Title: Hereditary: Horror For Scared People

So they put foam on a part of the desk for him to safely bash his face into, but then apparently when they were shooting the scene, Alex like missed the exact mark he was supposed to hit,
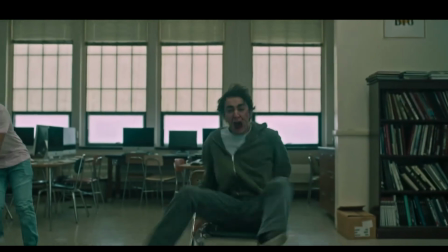[20:42]
And so I think he actually ended up like really hurting himself Which is super unfortunate and bad, but it's a really good scene
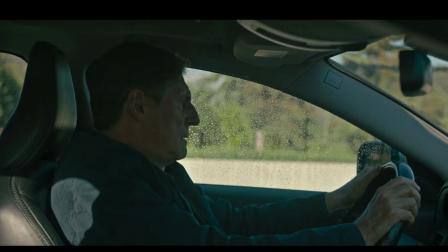[20:53]
Steven picks up Peter and has a long overdue breakdown in his car and when he gets home he finds Annie inconsolable. She shows Steven the sketchbook and makes him go upstairs and see Ellen's body for himself and
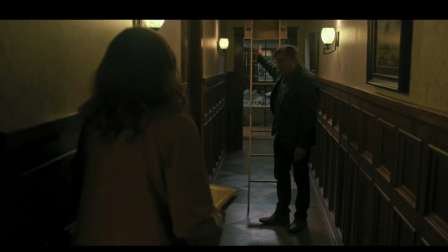[21:07]
understandably he thinks she is undergoing a severe psychiatric event and he makes the connection that she must have been the one who dug up her mother's grave bringing her body home.
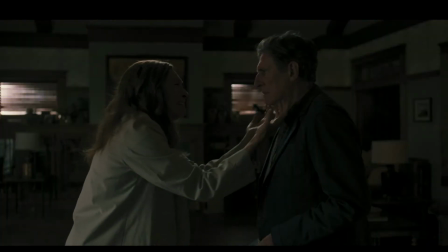[21:17]
It's so frustrating because from Steven's perspective we can absolutely see how he would put the pieces together and get to this conclusion, but since we spend so much time with Annie we know he's wrong even though it makes a lot of sense. What an exhausting movie. She begs him to burn the sketchbook even though she believes that it will kill her by setting her on fire,
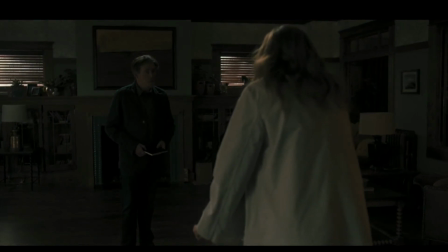[21:37]
but Stephen refuses to play into what he believes to be her delusions.
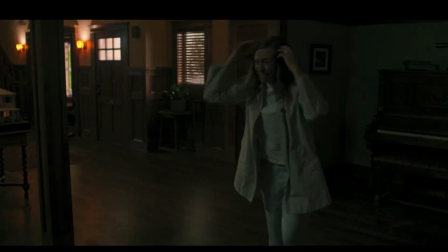[21:42]
She desperately throws the book into the fireplace only for Stephen to catch on fire!
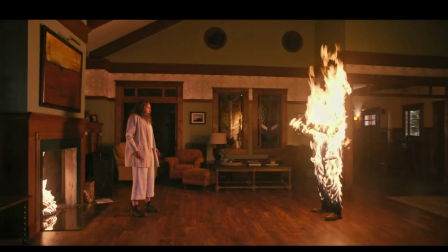[21:47]
I think Steve really might be the most tragic character in a movie full of tragic characters, but this is the end of the road for him.
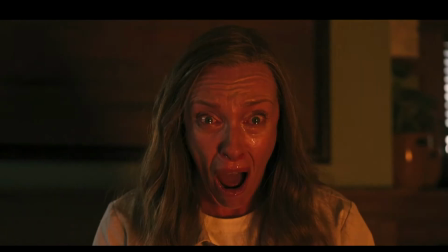[21:56]
Toni Collette does what can only be described as a Toni Collette face, as we see Paimon inhabiting her and possessing her body. Now the rest of this movie is just full of my scariest movie theater moments. I was so deeply afraid the first time I watched this movie, so content warning for the rest of it. Peter wakes up and it is so dark in his room that you really have to wait for your eyes to
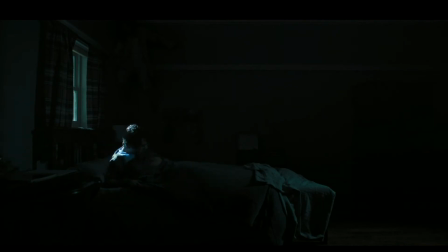[22:21]
adjust before you notice Annie crouched in the corner up on the ceiling. This is another top 10 movie theater moments, just listening to the little pockets of reactions in the theater as people noticed it in their own time. It was exhilarating. She scrambles away and Peter goes into the living room to discover his father's charred body.
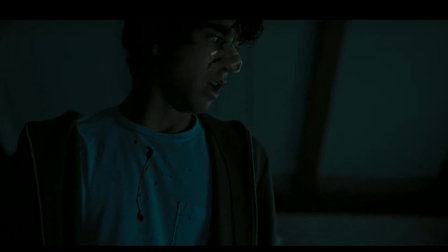[22:44]
With no time to process that new trauma, he turns around and finds this naked smiley man standing there. Annie has clambered down from the ceiling to chase Peter into the attic and violently bang her head on the attic door. I don't even know anymore guys we have gone off the rails. Somehow Annie is able to get inside the attic and we hear like a fleshy ripping noise before we see what's going on.
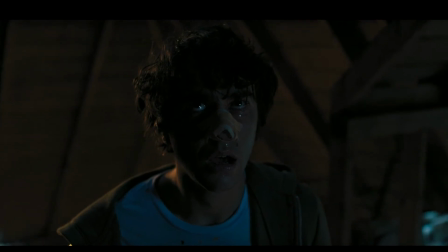And I think it is so smart that we hear it before we see it, because I just remember my mind racing as to what could possibly be making that noise.
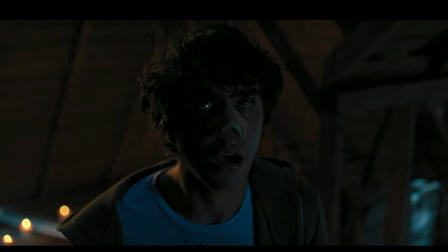[23:31]
And none of my guesses were right, as it's revealed Annie is sawing off her own head using, I think, a piano wire. Nasty. Now the attic is full of naked smiley people, and Peter makes the most relatable choice of the movie by jumping out the window.
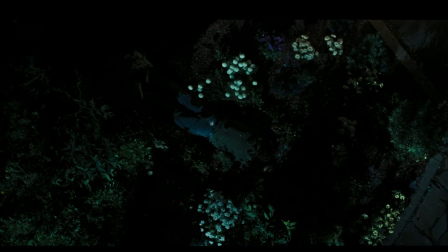[23:48]
As he lays on the ground, we see a blue light pass over his body like we saw when Annie was possessed by Payman. We also see the shadow of a headless body floating up into the treehouse. Okay, I literally don't understand how I forgot to mention this, but the Graham family has a dog and the dog dies. We don't see the dog die, we see the dog's dead body at like almost the very end of the movie. I am so sorry. That was a big, big oopsie on my part.
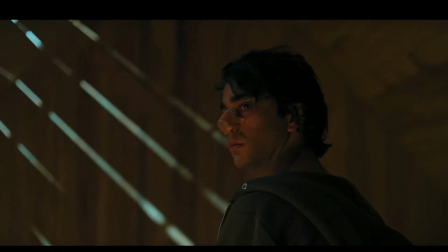[24:17]
In a trance, Peter follows up into the treehouse, where he finds a deity sort of statue,
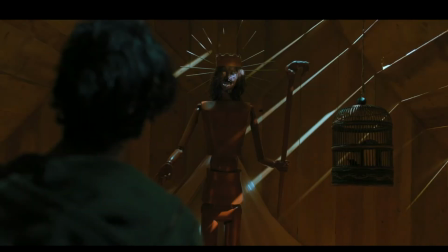[24:25]
including his sister's severed head, presumably to represent King Paimon.